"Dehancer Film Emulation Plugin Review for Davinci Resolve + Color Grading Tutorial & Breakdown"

Hey, what's up guys? So you got to see the video that I shot last week and graded with Dehancer. Now I'm going to jump into how I graded the film and what film emulations and how I use Dehancer to sort of add a certain look to the film.
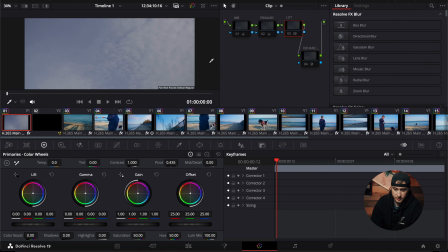[2:47]
So let's jump into it. First scene is just the clouds. I don't have the title text loaded up. So we have our 4-node structure for this one. So you have your LUT, your primary, your white balance, and your Dehancer node.
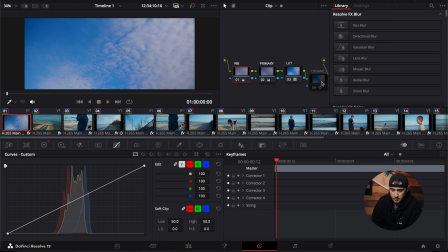[2:59]
So we'll turn the LUT on, primary correction, white balance, and then the Dehancer look, which I believe, yeah, so on this one, essentially, I used the Kodak
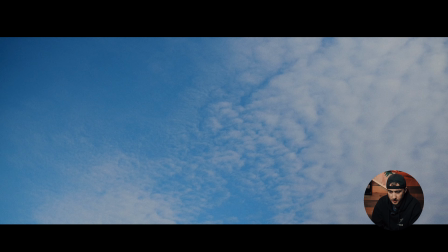[3:17]
Vision 350D, which you can see here when I turn this on and off. You can see this is before, after. You can see all the grain and sort of like how it just softened those up a bit, which I really like, and I think it works really well with
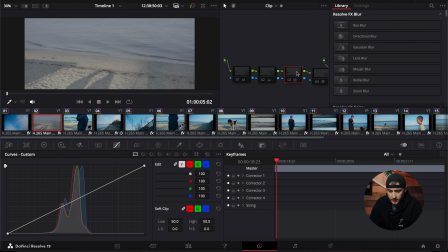[3:34]
this type of footage again. So again, on this clip, you have your LUT, your primary correction, your white balance, and then the Dehancer look,
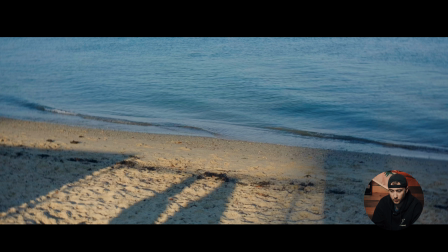[3:48]
which again, you can see that's before and that's after. It just adds like, it kind of mutes those highlights a little bit, and then it softens up the shadows so that things just sort of look a lot more filmic.
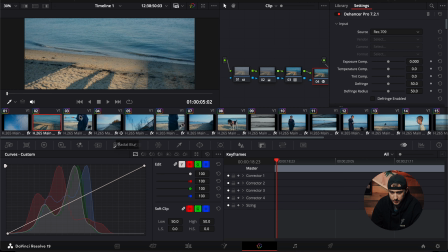[4:06]
Kind of go to a clip here that I really liked.
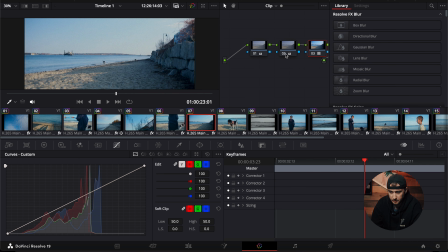[4:13]
Like something like this,
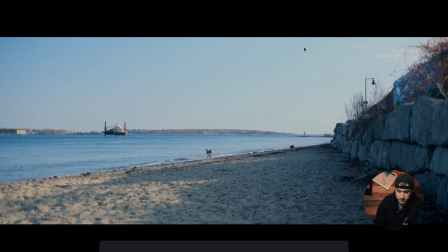[4:17]
where you have like a lot of stuff going on in the background and it's busy.
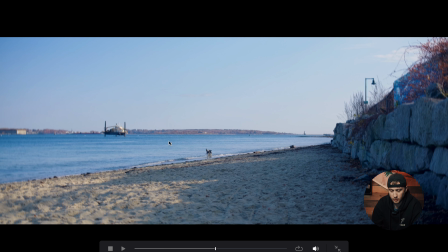[4:23]
A lot of times it can look over sharpened and over digitalized on the camera, but then you add that
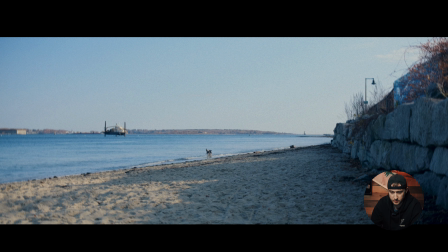[4:32]
Dehancer film emulation and it just softens up everything in this like area over here.
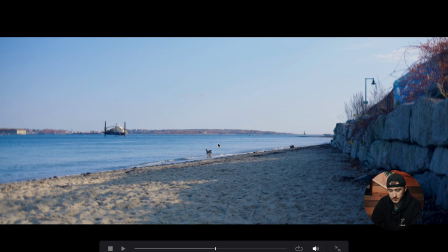[4:37]
You can just see the grain, and it's a very natural grain look that Dehancer gives you, which is one of the things I really like about their software.
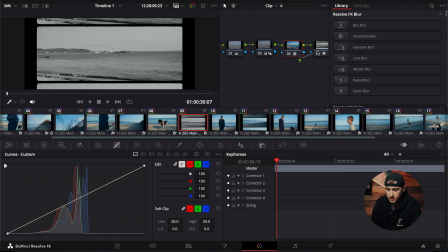[4:45]
One of the other things that I really like about Dehancer is if you're gonna go over here into your settings for Dehancer, there's like all these different film emulations that you can mess around with.
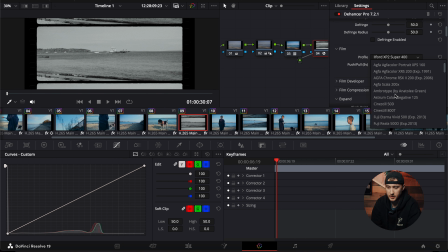[5:00]
I mean, there's at least 60 or 70 different film emulations that you can use depending on the look you're going for. On something like this, I kind of played around with a black and white look, and you have your sliders for pretty much anything you need to customize. So your black point, white point for the specific look that you're going for,
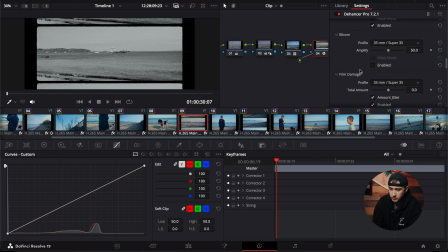[5:22]
your film grain, your halation, bloom, film damage, film breadth, gate weave, and overscan. One of the other things that I really like about the software is that you have an option to kind of mess around with like a look like this.
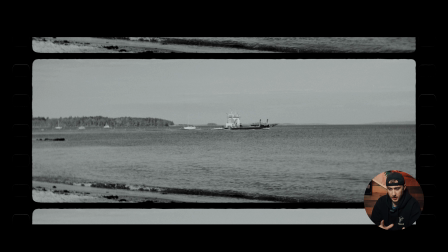[5:37]
So you have different, let me jump into that real quick,
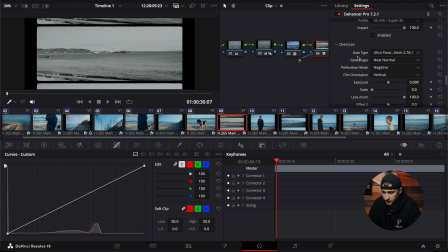[5:45]
if I can find it. So this is the overscan menu, I believe. So you have a bunch of different sort of aspect ratios that you can mess around with.
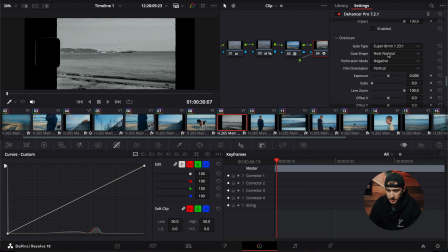[5:57]
So you can use anything like from a Super 8 look, Ultra 16, widescreen 35, Ultra Panavision, which is what I went for with this one.
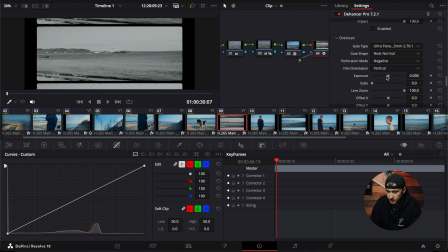[6:08]
You can change the size of the film stock, essentially adjust the exposure for like these edges right here. And that's just gives you a whole different option for a look,
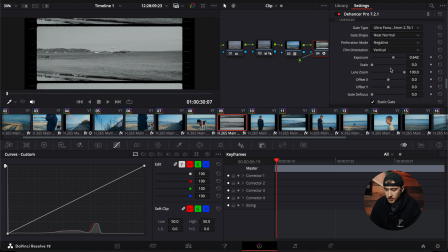[6:23]
and being able to add that after and sort of give it that film look is a super useful feature, which I've actually used twice in this.
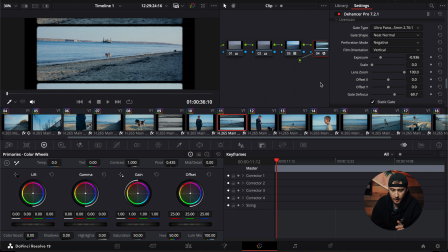[6:31]
I really like this scene. I sort of use that in this clip.
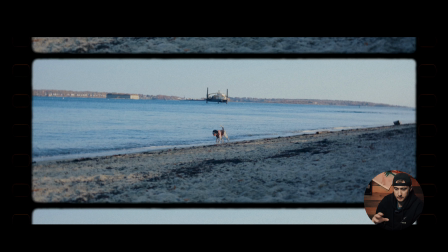[6:34]
You can see, it's gonna play back a little bit slow,
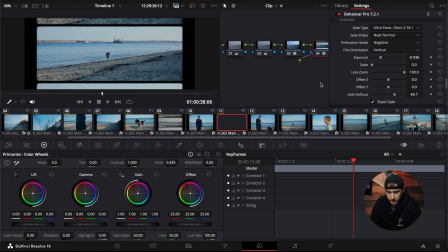[6:38]
but you can see that it just kind of gives it a different look a little bit and adds that.
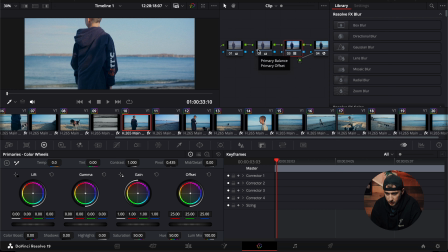[6:46]
It just adds a film look to the clip. So we'll go into this one, again, adding our color space transform, which is our phantom LUT in this case, primary correction, white balance, and then dehancer.
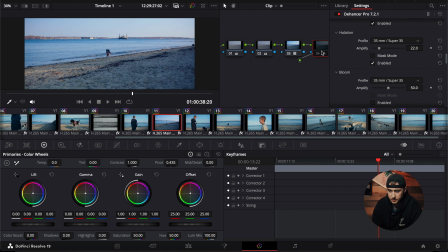[7:02]
The next clip here, turn that back on. So I've used that overscan tool, like I said, which is super useful, which has so many different settings you can adjust and customize to fit whatever kind of look you're going for.
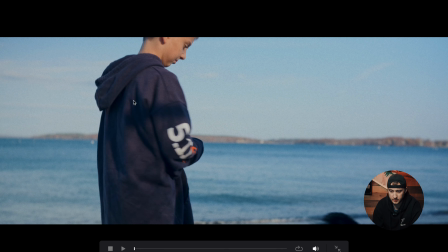[7:19]
Again, on this one, just see how like this is so overly blue and kind of oversaturated, which is, I did bump the saturation up a little bit, but then adding that film grain in, it kind of balances out that color and gives it this really nice film look,
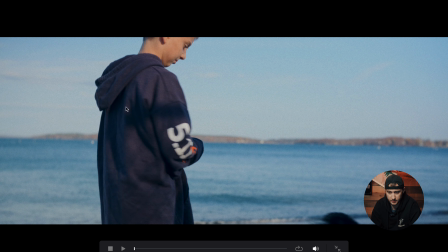[7:36]
especially with the grain you can see in some of the shadows here and the highlights.
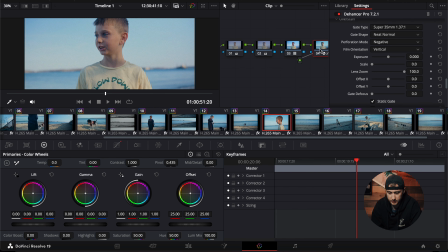[7:43]
Going over here to that, we'll turn it off, turn it back on.
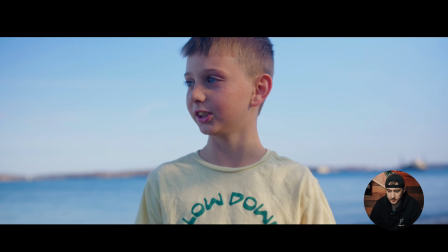[7:49]
I did a 35mm grain, I think at 250 ISO, which you can adjust the settings for over here.
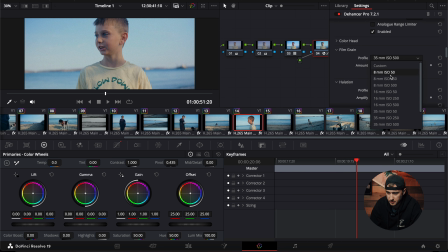[7:57]
So you can add more grain if you want to, and you can even change the film stock size.
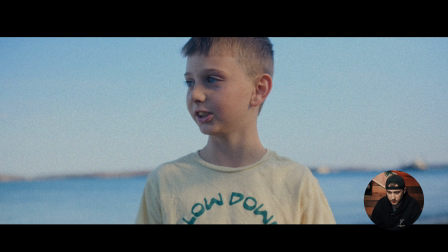[8:02]
So you could do something super grainy with like a 16mm film and adjust that accordingly.
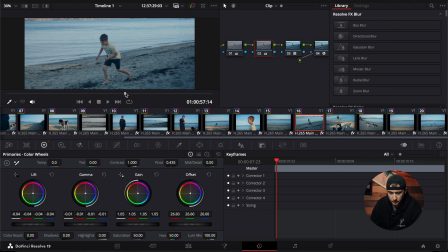[8:11]
We'll go over to the next clip. This is a slow-mo clip. Again, it's just simple node structure. Like I said, you have your white balance, you have your LUT,
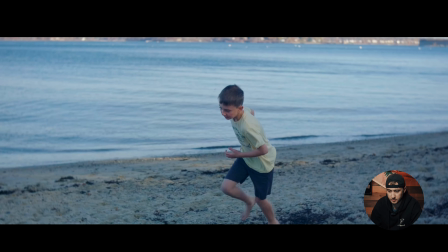[8:24]
primary correction, white balance, and then the Dehancer plugin. Again, I can't really explain how it
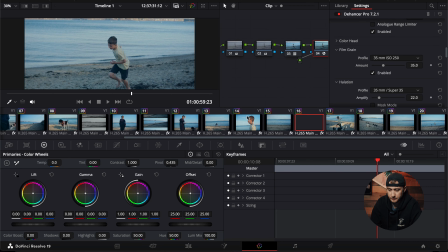[8:32]
does the look that I'm looking at, but it just gives it this really nice
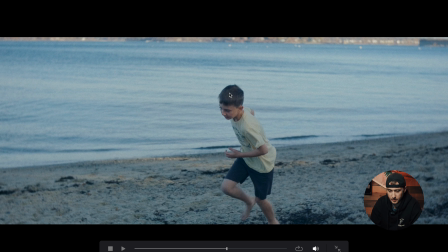[8:39]
soft look with a nice grain, and softens the highlights, softens the shadows,
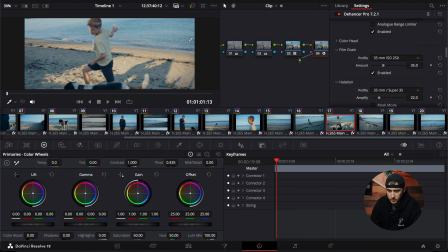[8:46]
and just gives it this super filmic look. One other thing I did do on most of these clips, or almost all of them, was add,
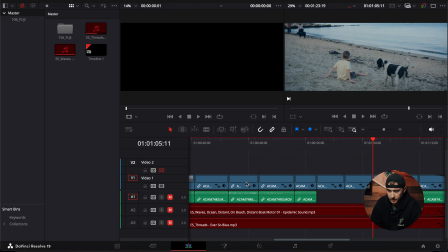[8:56]
let's see if I can go back over here.
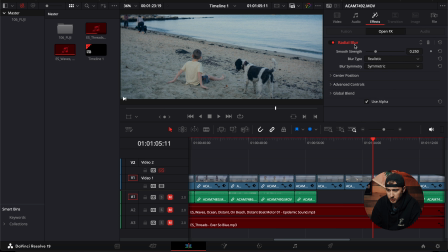[9:00]
I added a radial blur to the footage. So I sort of added this blur on these edges here, which gives it a bit more of a, you can see the before and after there.
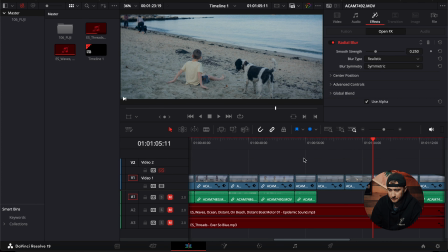[9:17]
Gives it just a little bit more of a vintage kind of look to it,
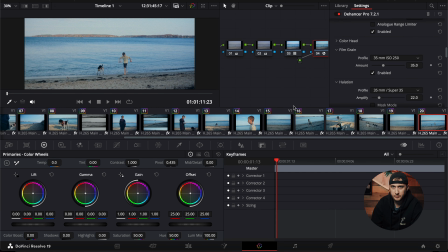[9:22]
which I really kind of liked, and that's what I was going for with this film in general anyway.
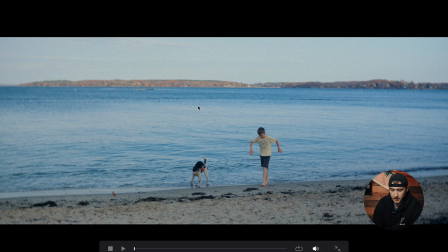[9:29]
Again, turning that back on and back off again, you can just see how just it looks more filmic. So we'll jump back into the color palette. Like I said, so we can kind of go from breaking down one of these clips start to finish.
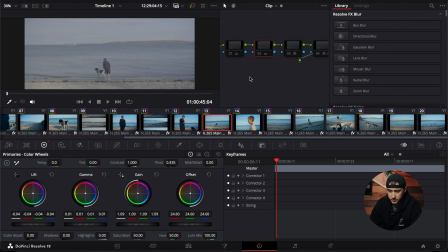[9:46]
I'll turn these off. I'll actually go through and just build out a new look with this clip. So we'll do 4 nodes. So we'll go LUT,
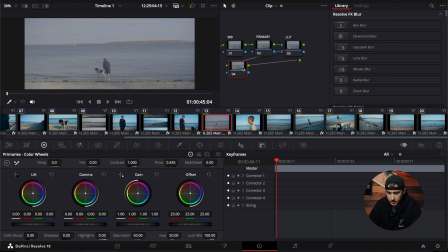[10:03]
primary, white balance, and I'll just call this one grain.
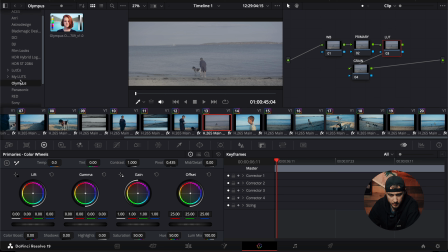[10:12]
And so first we're going to grab our LUT, which I will be using the Phantom LUT pack, which I'll link these below if you're interested in getting some of your hands on some of these.
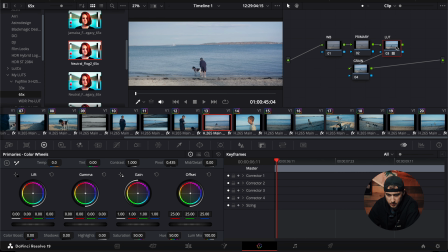[10:25]
So I'm gonna go with neutral. I generally just do neutral. It just gives the footage just a good starting point. Now we'll head down to our primary color wheels, and I overexposed these a bit on the XH2S, which was about, I think,
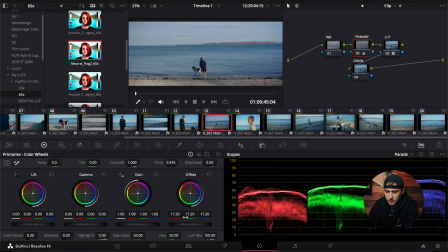[10:40]
maybe 2 stops overexposed, 1.5 stops overexposed.